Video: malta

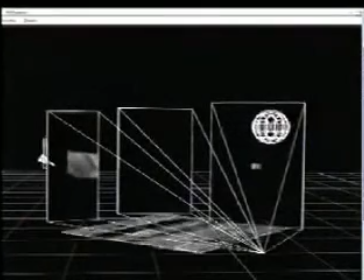[4:13]
The architecture itself was not completely pre-modelled.
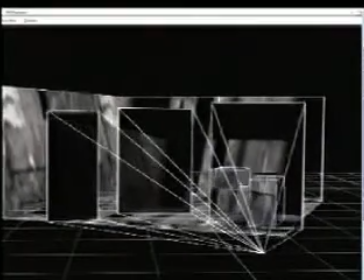[4:17]
In some sequences, the architecture was generated in real time, based on a plant-growing algorithm.
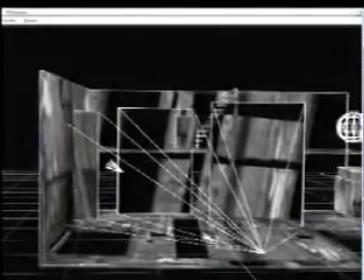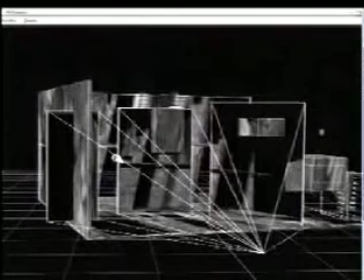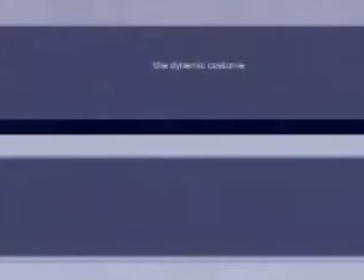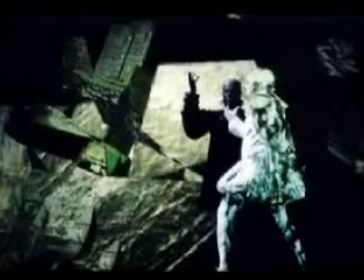[4:41]
Beside the generative interactive architecture, we also extended the traditional costume design via new media.
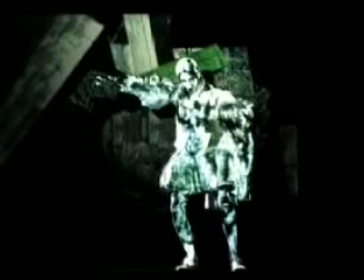[4:47]
The goal was to project the inner condition of the singers onto the outer skin.
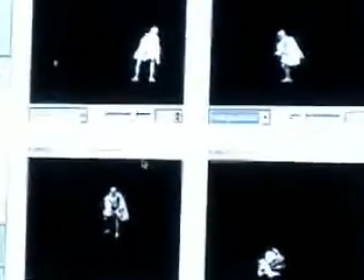[4:53]
To enable this technically, we developed a highly complex system which allows us to project precisely only onto the inside of the character's visible contours.
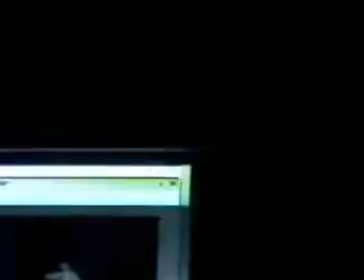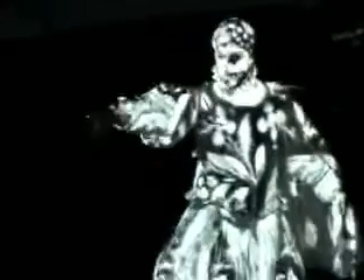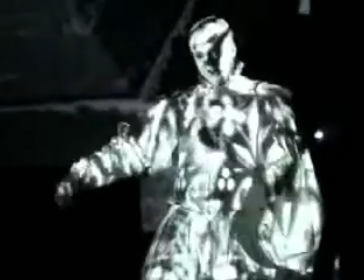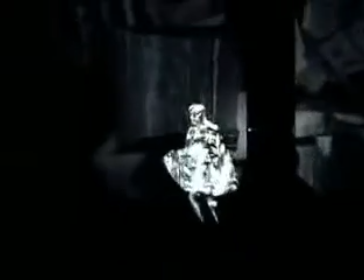[5:21]
they were able to move and the projection follows according to their continually changing positions and movements.
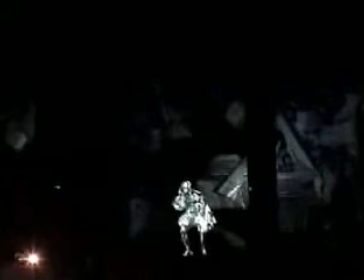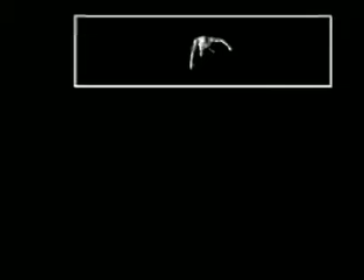[5:33]
To allow this, the actors are dressed in infrared reflective costumes and illuminated with infrared light. An infrared camera was pointed onto the whole stage and produced 25 high contrast images per second.
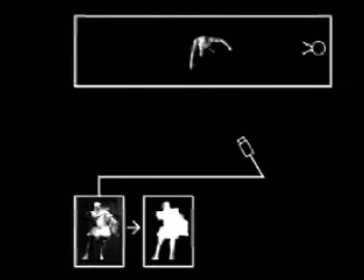[5:48]
From this, an algorithm was creating masks into which a texture is applied.
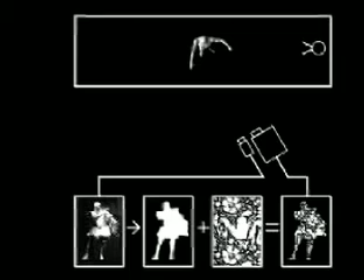[5:55]
The final image was then projected onto the actor from exactly the same standpoint as the infrared camera. This system was used from two sides, allowing the projected image to wrap around the whole actor.
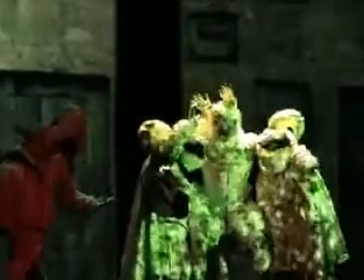[6:09]
One of the many possible applications was this scene, in which three Jews want to convince a fourth to pay his taxes.
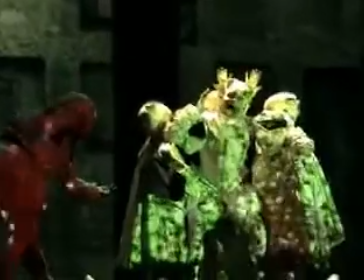[6:17]
The moment he seems to be convinced and is approaching the other three, he gets the same texture as them.
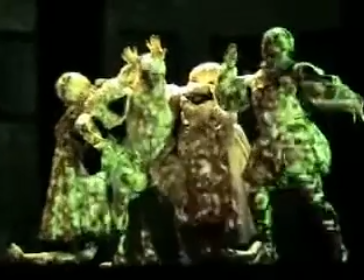[6:23]
The moment he doesn't agree, he loses the texture.
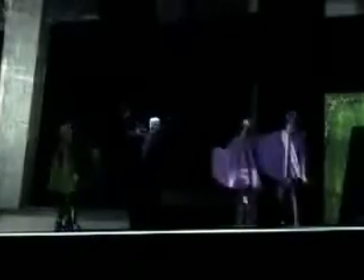[6:30]
Because we had up to four actors on stage who could be projected upon,
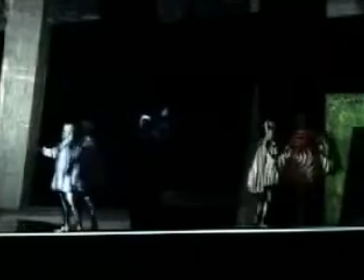[6:33]
we had to develop a rather complex system which allowed us on the one hand to identify where each actor is located,
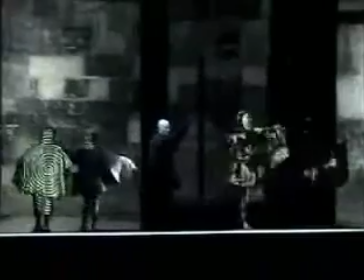[6:39]
and on the other, where the outline of one actor ends and the next begins.
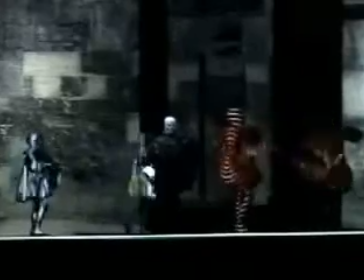[6:44]
To enable this, we used four cameras, two from the sides, one from the front,
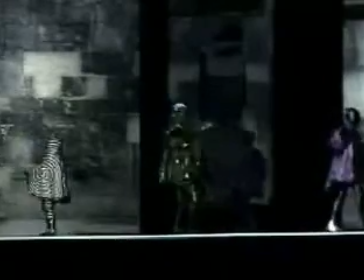[6:49]
and another one from above, which allows us to generate a real-time 3D volume model of each individual actor.
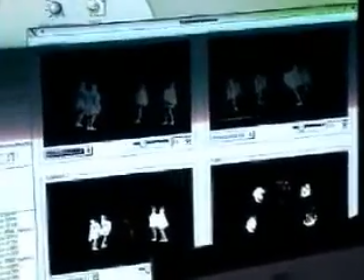[6:56]
Here you see the images from the four cameras. Here is the real-time 3D model, which is generated out of these,
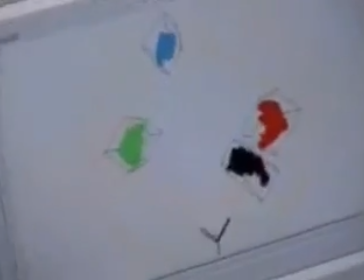[7:03]
and allows us to detect where each of the four actors is located and which actor overlaps the others.
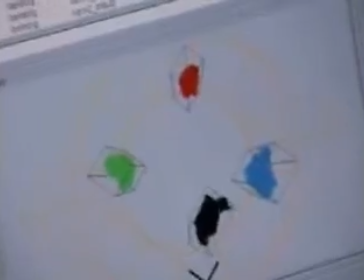[7:10]
This information allows us to detect where one outline ends and another outline starts.
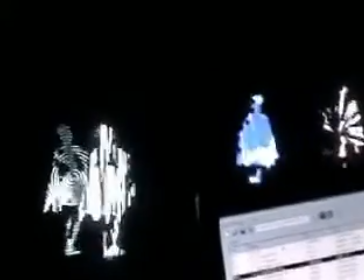[7:16]
Here is the resulting projected texture from the left, and here from the right.
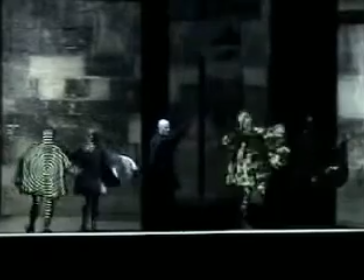[7:27]
And here again, the final result on stage.
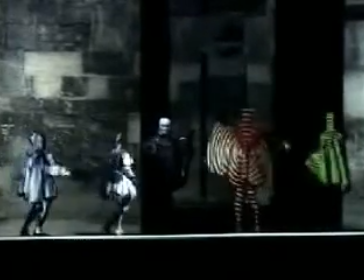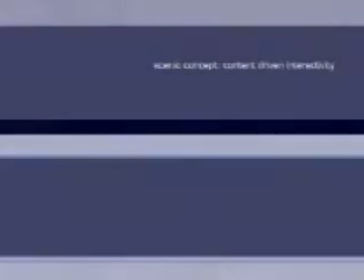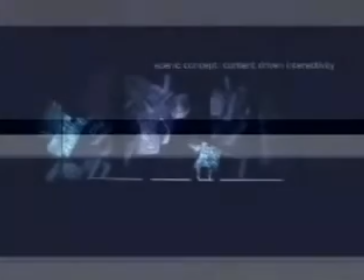As we mentioned at the beginning, the technology we developed was the basis for a content-driven interaction which had one main goal, and that was to support the narrative statement.
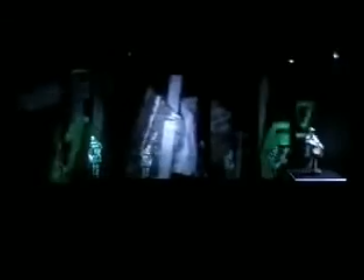[8:00]
Machiavelli, as the dominant figure who steers and leads the play, had interactive power over the media stage and the media costumes.
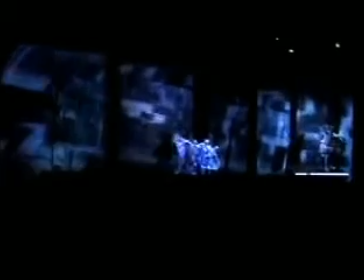[8:10]
In the beginning, he can control the whole stage using different interaction principles, as seen in these sequences.